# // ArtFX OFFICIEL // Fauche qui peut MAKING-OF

I modeled and textured the attic and some of Shawn's assets,
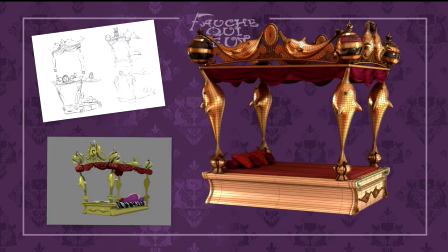255s
like the Dolphin Bed, based on the wacky concepts of my team members.
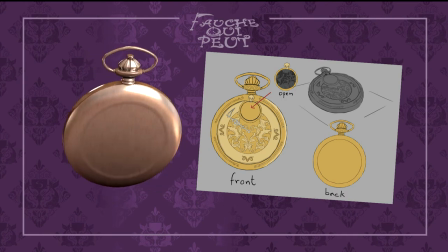260s
I chose to give Dest gold metal props to contrast with the golden accessories in Sean's room.
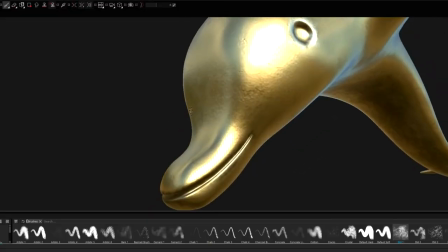267s
To optimize my work, I used Substance, managing assets in procedural while creating variations.
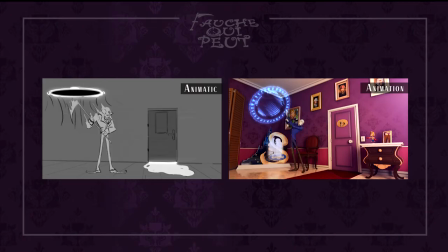275s
I did most of the animatic. I had to show the personality of each character through their acting. This created a solid base for the layout and then the animation. The initial layout worked well, giving us a roadmap of how to use timing to make the interaction comical between death and the pentacle.
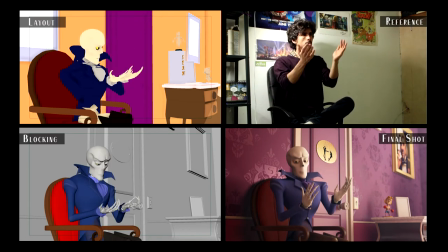296s
This created a rhythmic motif in the film where the pentacle is always annoyingly one step ahead of the Grim Reaper. During animation, the main challenge was to be as close as possible to the layout in terms of timing and intentions.
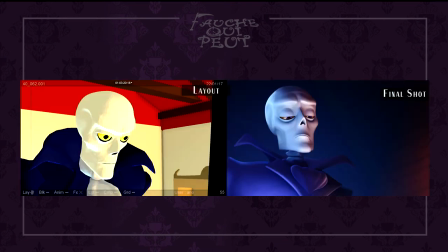314s
At the end, for example, the Grim Reaper finds Willy's admiration touching, and we see death literally in a new light.
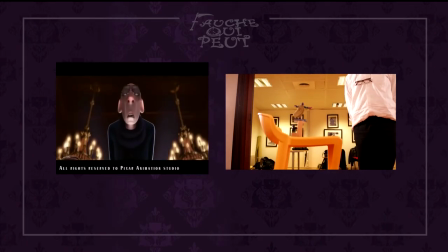323s
In terms of the movement, we also wanted to avoid a style that was too snappy,
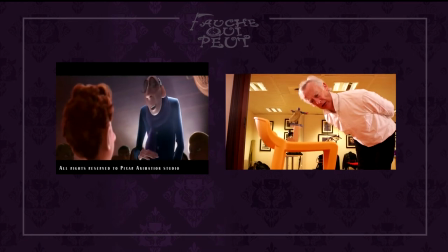328s
that would have made the sequencing of shots too hyper and would have killed the movie's charm.
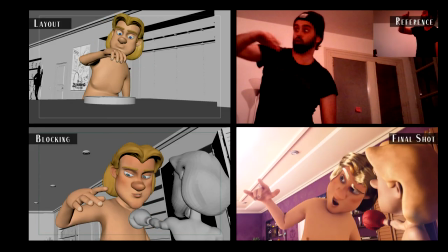334s
We also had to balance the contrast between the characters.
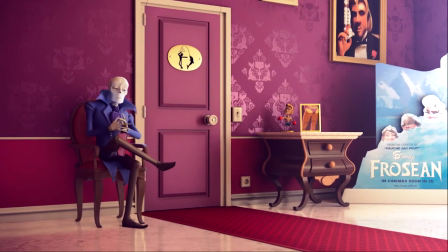339s
Death is calm and professional, while Sean is cheesy and egotistical.
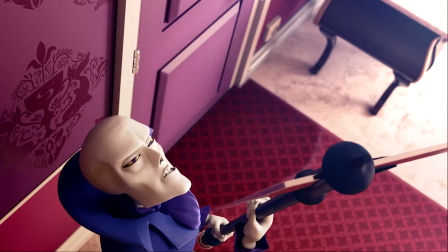345s
The pentagram is like a pesky insect, while the wizard is a cute little fanboy.
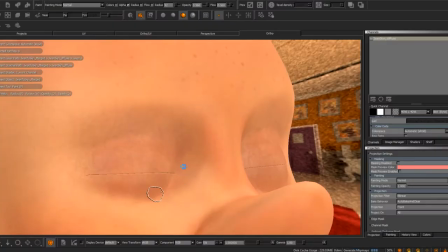351s
For the texturing of Sean and Willy, I used Mary to make the skin shady, realistic, without being uncanny.
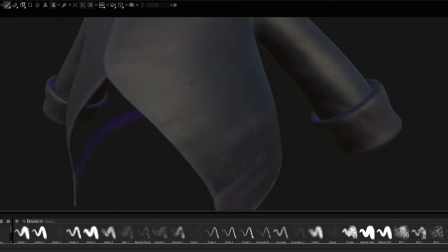360s
Using substance, I finalized each character's accessories, such as Willy's coat and Sean's underpants. The lighting played an important role in the story, as we can see on Florian's lightboard.
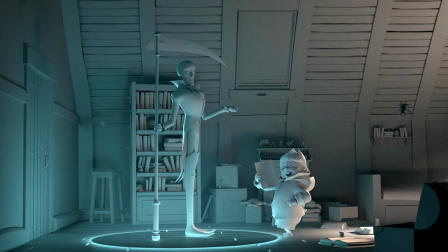373s
I did the lighting set for Riz Attic. And I did the lighting set for Sean's room.
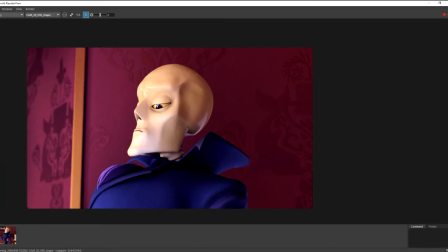381s
I also created a specific lighting set for the deaf character, to show his cult pragmatism and otherworldliness. Being the VFX compositor of the team, I did most of the compositing in the film.
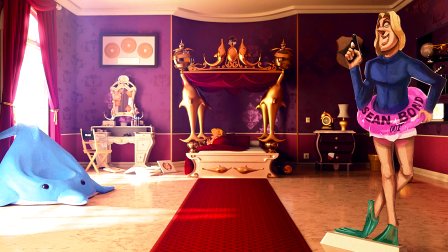394s
My job was to accentuate the mood we wanted for each shot and to add the last details to embellish the mood.
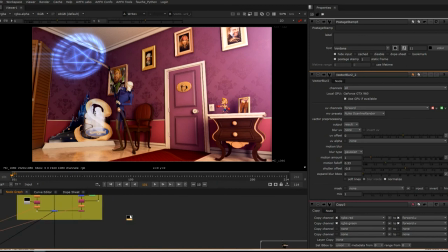402s
I first did some pre-comp in order to determine the ARVs needed in each shot
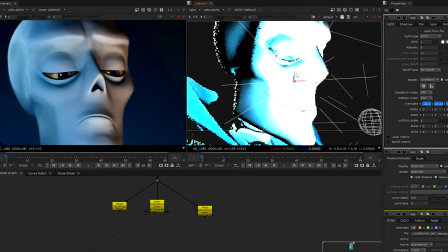407s
to avoid rendering unnecessary passes and to minimize our rendering time. We hope you enjoyed our film and that now everybody takes life and death a little less seriously. Bye.